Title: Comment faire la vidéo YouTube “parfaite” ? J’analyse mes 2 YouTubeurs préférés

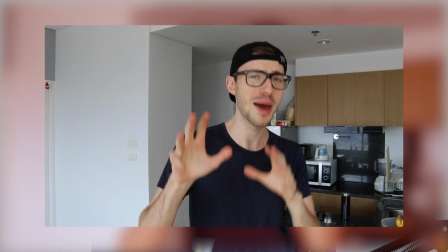1241s
J'ai honte que le meilleur déguisement dont je suis capable, c'est de mettre une question en arrière pour jouer à un vlogueur. Mais blague à part, il y a plein de chaînes YouTube avec des styles visuels qui sont distinctifs. Mais souvent, le style, c'est juste une surcouche pour vous distraire et garder votre attention sur la vidéo. On peut faire un parallèle avec le cinéma.
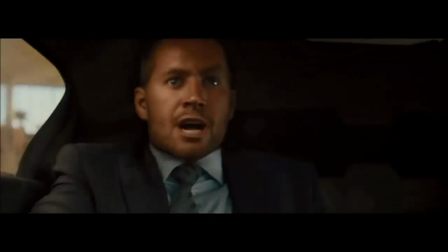1253s
Un réalisateur de films d'action lambda qui met des ralentis toutes les deux minutes en vous disant « Waouh, regardez comment je suis stylé !
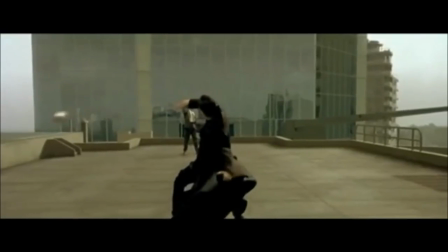1258s
» Ce réalisateur réussit juste à être un gars. Mais quand les Wachowski inventent une nouvelle manière de filmer les ralentis dans Matrix, c'est non seulement cool, mais ça renforce surtout l'histoire qu'il racontait.
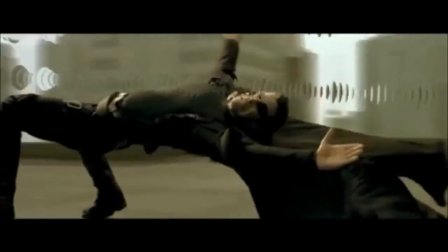1267s
Ça souligne l'idée que Neo est l'élu et qu'il peut plier la Matrix à sa volonté. Les visuels de ContraPoints jouent le même rôle.
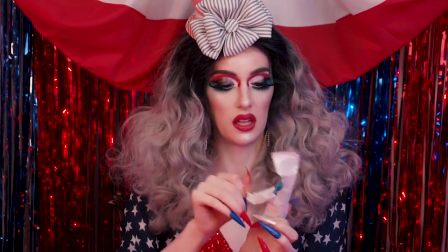1273s
Plutôt que de nous distraire avec des fioritures, l'esthétique renforce l'écriture. Et c'est justement de ça, de l'écriture, dont on va parler maintenant. Il y a une technique en particulier qui illustre la différence entre Contrapoints et tous les autres youtubeurs qui parlent des mêmes sujets La technique de l'homme de fer Pour expliquer cette technique il faut comprendre le concept inverse qui est celui de l'homme de paille L'homme de paille est une technique argumentative où vous trouvez la version la plus faible de l'argument adverse et vous la taillez en pièces Si besoin vous pouvez inventer une version plus faible et plus absurde de l'argument pour mieux pouvoir le ridiculiser Le tour de passe-passe ici est que vous avez remplacé l'argument nuancé et complexe de votre adversaire par cet homme de paille caricatural et facile à démonter point par point Vous pouvez ensuite vous rassembler avec votre tribu et danser tous ensemble autour des flammes projetées par le bûcher sur lequel votre homme de paille est en train de flamber.
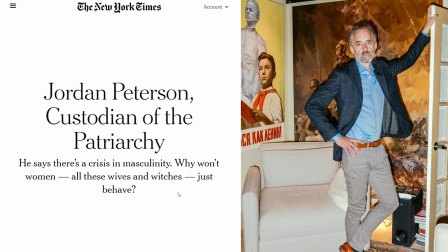1318s
Par exemple, si vous êtes journaliste et que vous voulez dégommer une personnalité comme Jordan Peterson, l'attaque la plus facile, c'est de créer un homme de paille qui rend sa position absurde.
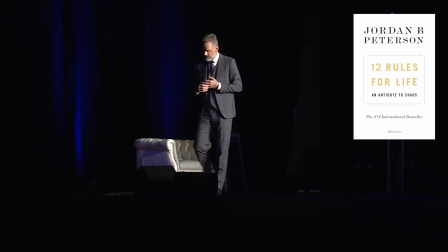1325s
Jordan Peterson, c'est un psychologue et un professeur de psychologie canadien. Il est connu pour son best-seller 12 Rules for Life, qui contient des conseils du type « Rangez votre chambre avant d'essayer de révolutionner la société »,
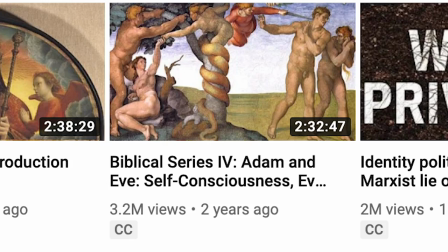1333s
c'est vidéo YouTube qui analyse la signification psychologique des histoires bibliques et sa critique de nombreuses idées de justice sociale.
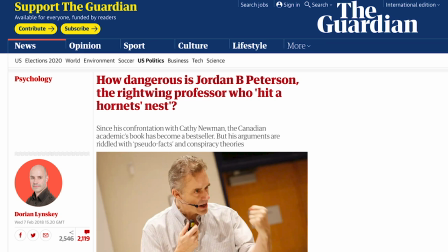1339s
Il est détesté par les grands médias anglophones qui vouent en lui une figure réactionnaire dangereuse. Par exemple, dans cet article, puis dans le New York Times,
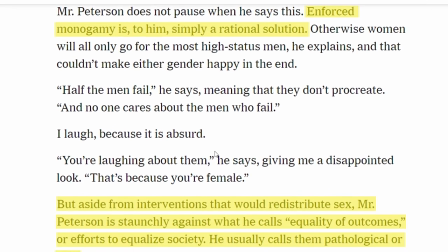1345s
la journaliste attribue à Peterson l'idée que le gouvernement devrait intervenir et forcer les femmes
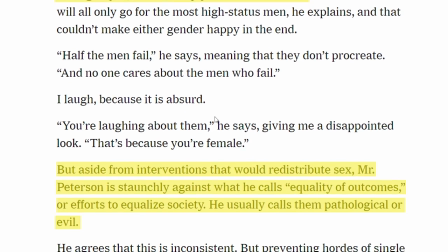1350s
à coucher avec les hommes les moins attirants afin de redistribuer les opportunités sexuelles.
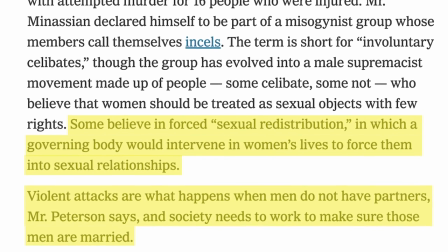1355s
Le sujet est une communauté d'hommes qui se disent involontairement célibataires et la journaliste écrit « Certains croient en une redistribution
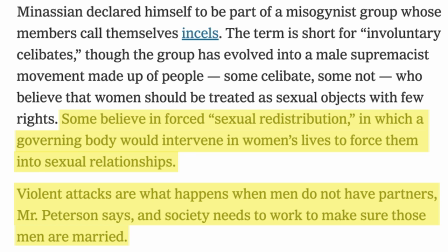1361s
sexuelle dans laquelle le gouvernement interviendrait dans la vie des femmes pour les forcer à prendre part à des relations sexuelles. » Les attaques sont une conséquence du célibat de certains hommes, dit M. Peterson, et la société doit intervenir pour s'assurer que ces hommes soient mariés.
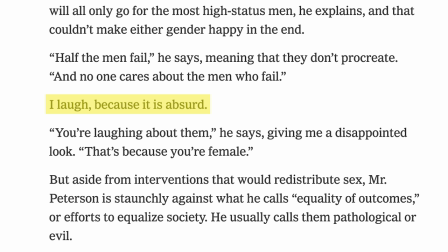1374s
C'est un homme de paille qui est facile à dégommer. Comme le dit l'article, l'idée est en soi absurde. Le problème, c'est que Peterson n'a jamais tenu cette position ni fait cet argument.
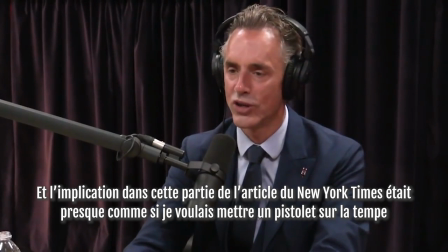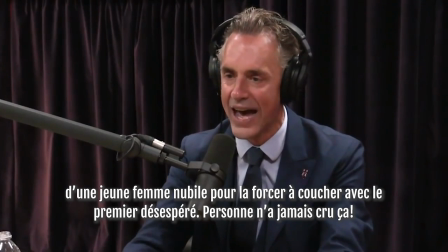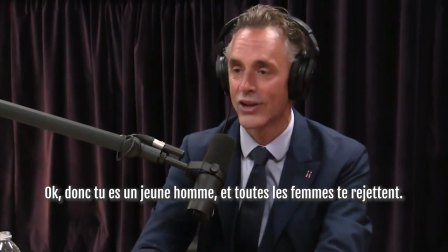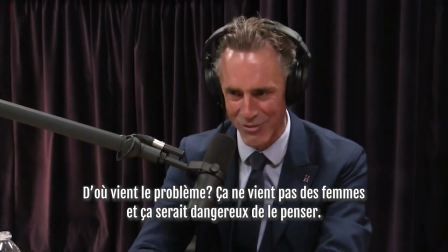La technique de l'homme de paille est efficace parce qu'il s'agit d'une variante du cadrage émotionnel dont j'ai déjà parlé dans d'autres vidéos. Si votre audience découvre une idée ou une personne pour la première fois avec vous, vous présentez cette idée sous un mauvais angle en changeant plus ou moins subtilement les arguments pour créer un homme de paille. Le problème, c'est que ça ne fonctionne que sur une audience qui est neutre et qui ne connaît pas le sujet dont on parle. Si votre spectateur a une connaissance préexistante du sujet, il se rendra compte que vous trichez sur les arguments. Et pire, si votre spectateur est de l'autre côté de l'argument, il aura l'impression que vous déformez délibérément sa position et que vous êtes donc un menteur. Bref, la technique de l'homme de paille est une manière facile de jouer la carte du tribalisme et de marquer des points auprès de votre propre tribu. Le revers de la médaille, c'est que vous n'allez jamais changer l'avis de quelqu'un avec un homme de paille. Mais alors, qu'est-ce qu'un homme de fer ? C'est exactement l'inverse d'un homme de paille. Choisir la version la plus forte, la plus cohérente et la plus charitable de l'argument adverse et vous confronter à cette version de l'argument. Parfois, votre homme de fer sera même plus fort que ce qu'une personne du corps adverse serait capable de proposer. Par exemple, dans la vidéo sur la communauté des incels qu'on va analyser en détail un peu plus tard, ContraPoint se présente leur philosophie de manière plus raisonnable et plus compréhensible que ce dont serait capable n'importe quel incel. Le principal désavantage de la technique de l'homme de fer, c'est que vous devez vraiment vous confronter à l'argument de votre adversaire. Et ça veut dire que vous devez faire l'effort de vraiment comprendre sa position et de la prendre au sérieux.